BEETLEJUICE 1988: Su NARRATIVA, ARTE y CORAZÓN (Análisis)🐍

Entonces imagínense tener en papel una idea interesante,
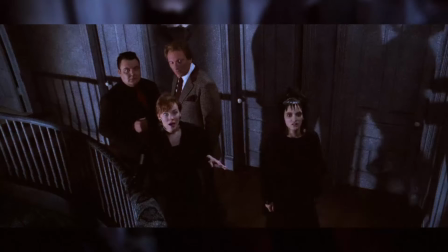463s
someter a tus personajes en cada una de sus escenas a conflictos que los irán guiando hasta su final, Personajes únicos e inigualables U otras técnicas como increíbles conexiones entre escenas Tal
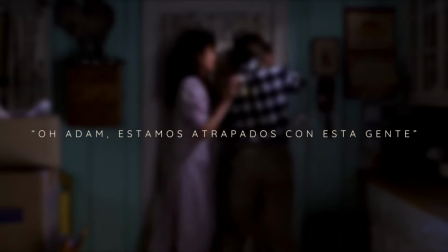477s
cual el diálogo O Adam estamos atrapados con esta gente Para después ver a esta gente en su primera escena Es gracias a muchas de estas conexiones Que también nos vamos por la historia De una manera totalmente cronológica Interesante y muy dinámica O también que me dicen de tener información que los personajes no conocen,
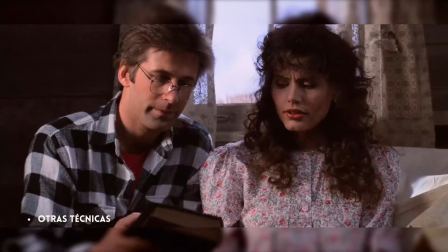500s
como saber que Jane ha vendido la casa justo cuando Adam le menciona a Barbara que están muertos y que no hay nada de qué preocuparse,
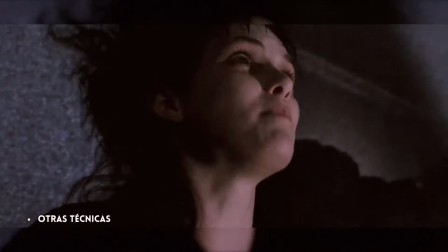509s
o escuchar a Lydia decir basta,
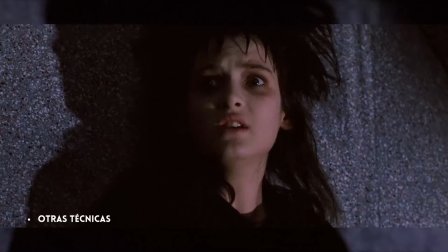512s
basta dos veces sabiendo que una más y se acaba todo el problema con Beetlejuice. Con todo esto se tenía un guión bastante atractivo, pero ahora había que pasarlo todo al lenguaje cinematográfico.
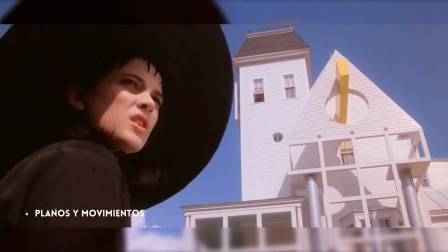526s
Existen planos y movimientos dentro de esta película que enaltecen muchos momentos de ella,
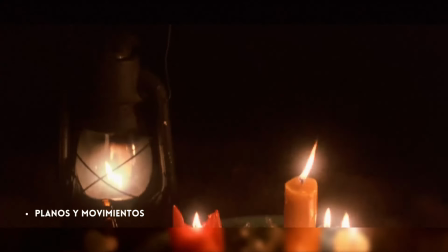533s
de igual manera ayudan para provocar misterio e intrigan a algunos personajes como la primera aparición
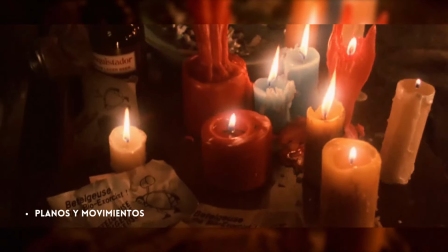539s
de Beetlejuice que se da a través de un traveling para describirnos el lugar donde se encuentra,
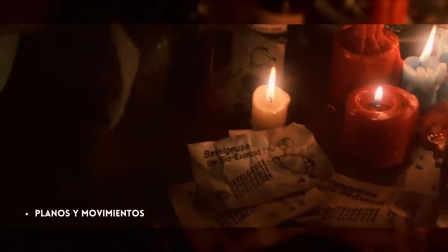546s
que esto también nos dice mucho de un personaje. Por ejemplo con él vemos un poco de desorden y velas por terminar así
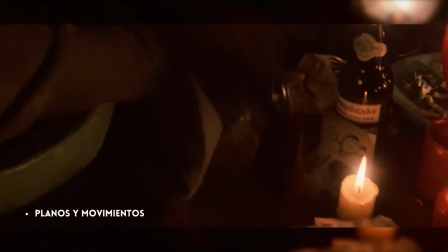554s
como describirnos a través de ese movimiento lo que él está viendo que es a nuestros protagonistas y comenzamos a temer un poquito porque no nos muestran como tal el rostro de este personaje y a nuestros protagonistas ya nos lo
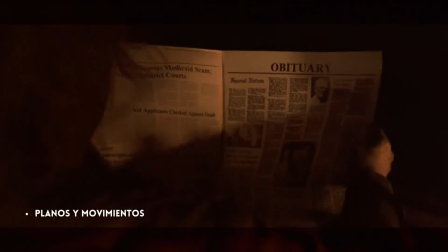568s
mostraron como tal entonces surge la pregunta que ser malvado será un conflicto para
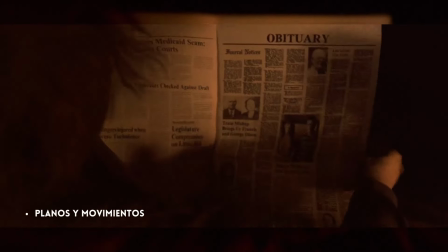574s
estos dos pobres humanos que acaban de morir. con ese ángulo dorsal
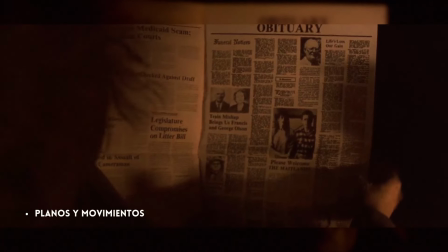579s
que les menciono donde solo vemos de espalda a este personaje ocasionando
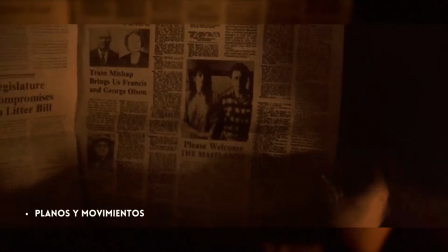585s
misterio e intriga pues nada como ver a las personas de frente. Otro personaje elevado gracias a estos planos y movimientos es Delia
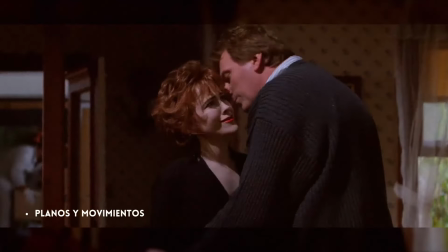596s
pues la elección de estos en su primera aparición es clave para decirnos la importancia de
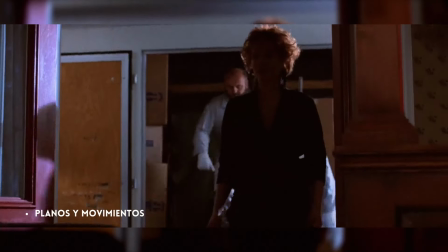603s
ella pues llega emblemáticamente saliendo de la oscuridad con ayuda de un plano
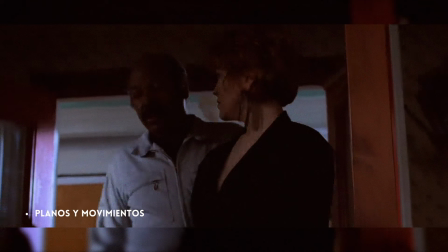609s
medio donde podemos ver un poco de sus expresiones y también de su vestimenta agregando
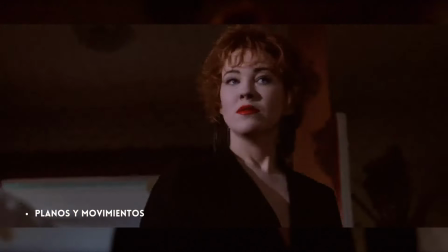615s
una vez más la posición en contra picada para darle gran importancia y valor haciendo
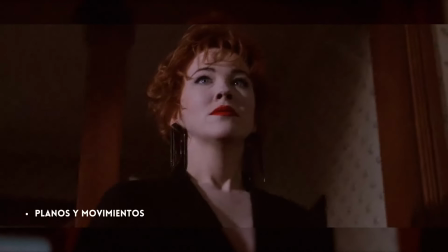621s
que la cámara se acerque a ella para adentrarnos por completo a este personaje.
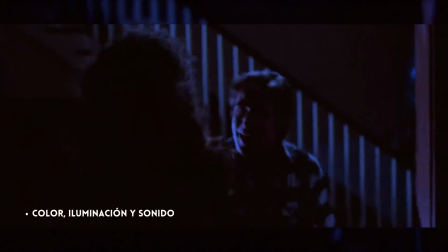627s
Algo que me encantó también es la iluminación pues se nota por completo lo clásico de la situación
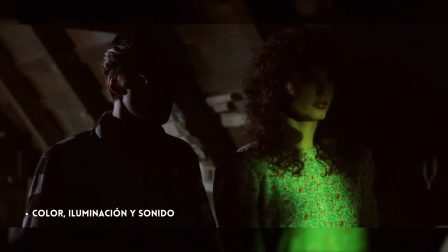633s
utilizando iluminación artificial o que podríamos decir como algo casero.
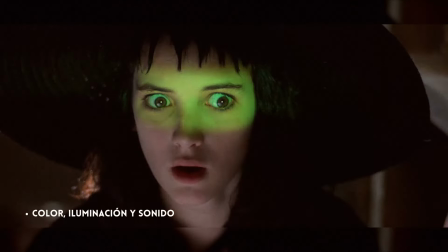639s
Esas luces de colores para indicarnos que algún tono ha cambiado es
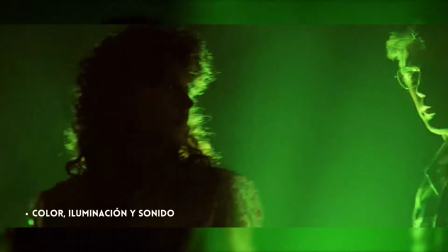644s
fenomenal tal cual aquella plática de Juno con Bárbara y Adam donde al
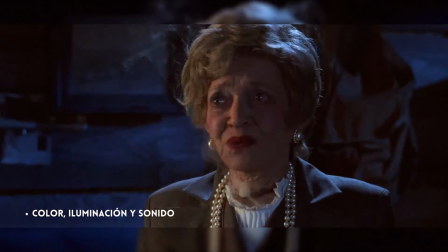649s
estar casualmente recibiendo indicaciones el color es azul. pero cuando
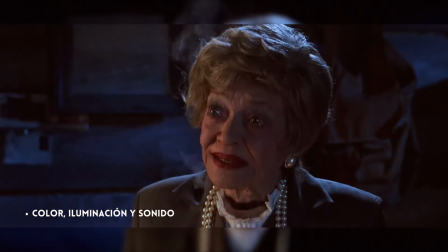654s
se comienza a hablar de Beetlejuice tenemos un rojo bastante intenso,
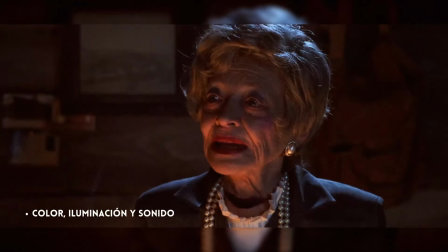659s
esto provocado con luces y no con alguna corrección de color en edición.
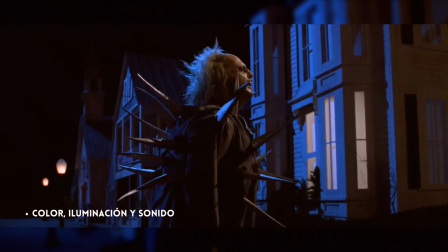666s
Pues así es la dinámica durante toda la película,
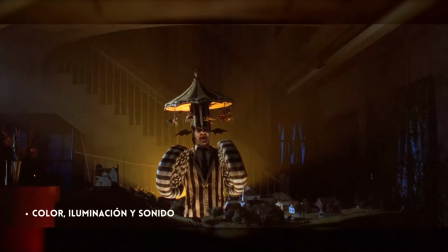669s
o qué me dicen de aquel resplandor cuando Beetlejuice sale de la maqueta enalteciéndose por completo su participación,
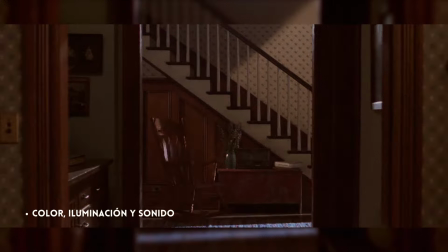676s
o cuando Adam y Bárbara regresan de su accidente. También tenemos una iluminación blanca proveniente de la puerta que puede indicar algo
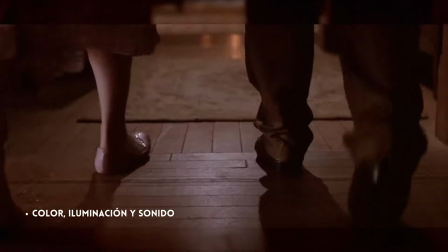685s
místico como volver de entre los muertos o estar ingresando a este lugar.
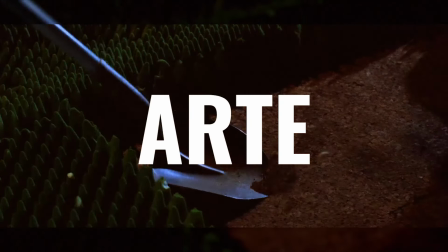691s
Yo sé que tal cual al ser una película es estar hablando de ser arte, pero creo que hay algunas cosas que merecen la pena resaltar.
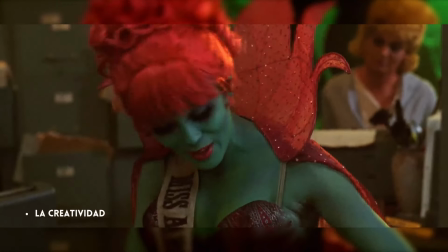700s
Conceptualizar el mundo de los muertos como si estuviéramos en una sociedad habitual con todo un sistema me pareció de lo más creativo.